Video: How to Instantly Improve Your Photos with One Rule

Today we're talking about one of the simplest and most powerful composition tools you can use in photography and video, the rule of thirds.
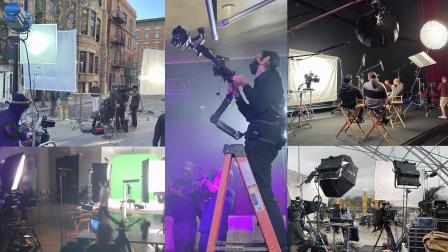[0:08]
My name is Timothy Riese, and I've worked in the television, film, and photography world as a director of photography and a photographer for nearly 20 years.
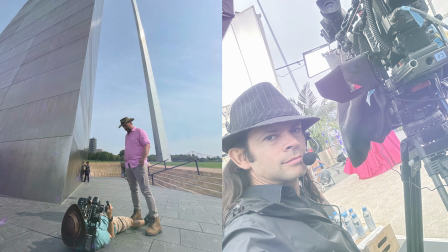[0:16]
Check out my videos as we cover not only the how,
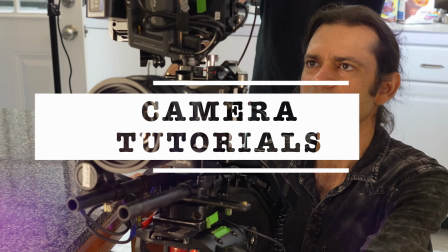[0:19]
but also the why of various technical and creative techniques used in the creation of real images. Whether you're shooting with a cinema camera, a DSLR, or just your phone, the rule of thirds instantly makes the composition of your images feel more intentional and cinematic. It's the foundation of many compositional rules, is simple, powerful, and one of the fastest ways to level up your visuals. The rule of thirds is based on a very simple idea.
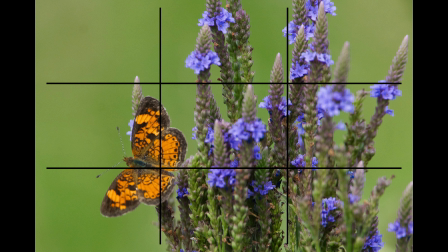[0:47]
Divide your frame into 9 equal rectangles by adding 2 vertical lines and 2 horizontal lines. Where those lines intersect, those 4 little cross points are incredibly strong areas for visual interest. Our eyes naturally gravitate towards those points even if we don't consciously realize it.
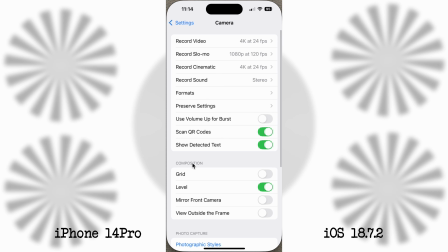[1:06]
This is such a common composition rule that most cameras and even phones have an option to turn this on in your display. After using it for a while though, you'll start to see this guide in your imagination when you're composing an image, and you won't need to rely on these overlays.
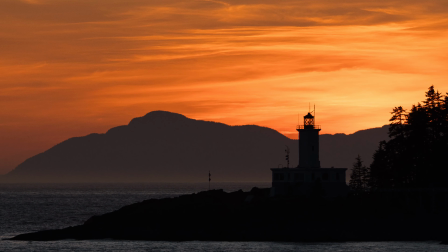[1:23]
The rule of thirds plays into the way our visual system balances a scene. Placing a subject dead center creates symmetry, which is fine if you want that, but it can also make a shot feel flat or static. By placing your subject along one of the cross points, you can create tension, movement, and depth. It gives the viewer's eye a place to go, which feels more natural and more dynamic.
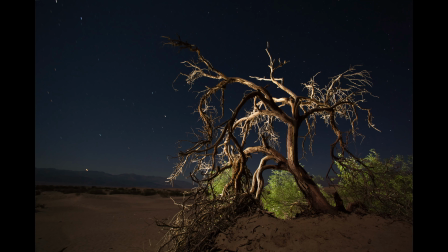[1:47]
I'm a fan of placing things on the right side of the frame, since I feel like our eyes naturally scan from left to right and will therefore better take in the entire frame before resting on the subject.
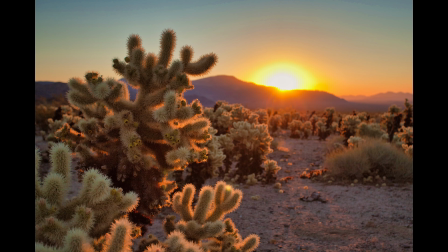[1:58]
However, this is just a personal preference, definitely not a rule, and often I will use the left side of the frame when the overall composition would be better. Let's take a look at a couple of visual examples of the rule of thirds in action. With subjects such as people or animals or things,
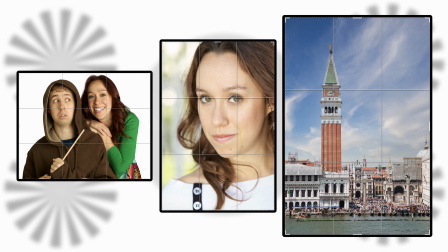[2:16]
place faces, eyes, or key details on one of the intersection points.
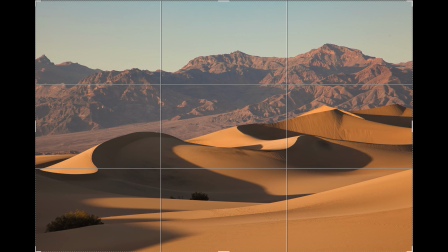[2:21]
When shooting landscapes, place your horizon on the top third if the foreground is more important,
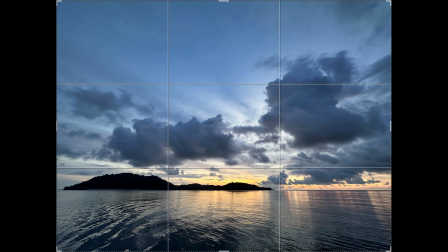[2:27]
or the bottom third if the sky is the primary element. Notice that your image has a visual weight to it, and that by moving the horizon line up or down,
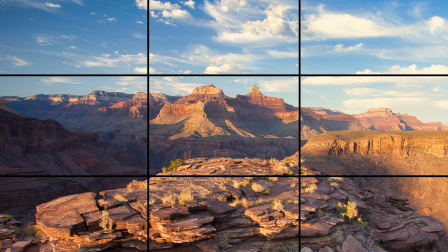[2:37]
you can make the image feel more or less balanced based on what your foreground is. When dealing with a subject in motion, best practice would be to give your subject lead room by placing the negative space of the image, the area outside of your subject, in the direction of its travel. This can create a feeling of intentional direction and motion.
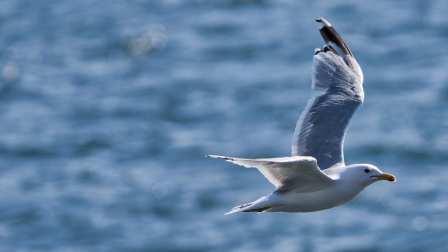[2:59]
On a subconscious note, placing the negative space on the opposite side can actually create a feeling of unease,
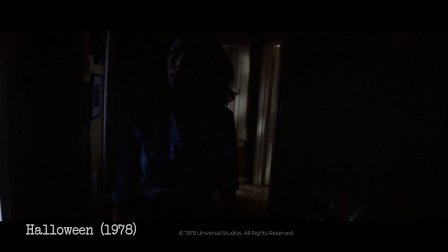[3:05]
as the viewer can't see what's in front of the subject. You see this often in horror movies, where perhaps the monster is behind them.
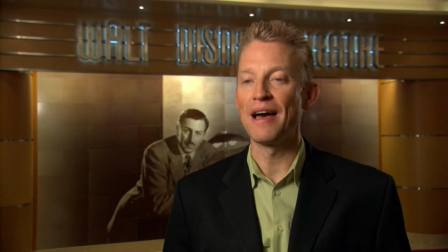[3:13]
In interviews, the traditional framing of the subject has always been with the lead room on the side the subject is facing.
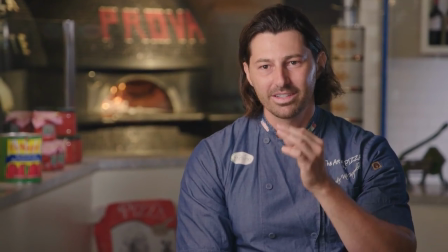[3:20]
However, it's common when using direct address into the camera to center the speaker in the frame. The rule of thirds should be considered more of a guide than a hard, fast rule. Like many rules in filmmaking and photography, they can be broken when going for a creative effect. But you should know the rule before you decide to ignore it. You can break it whenever you want.
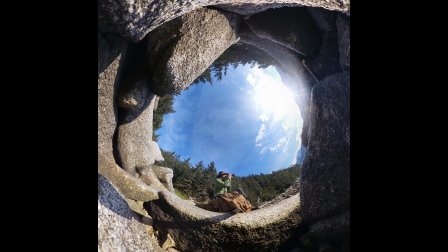[3:43]
Symmetry, centered shots, and extreme framing can all be beautiful when used creatively and intentionally. If you like these videos, please subscribe and feel free to leave a comment about a future video you might want me to make. This user feedback really helps me see what users are looking for and ensures I can continue to make helpful and educational videos. Until next time, thanks for watching.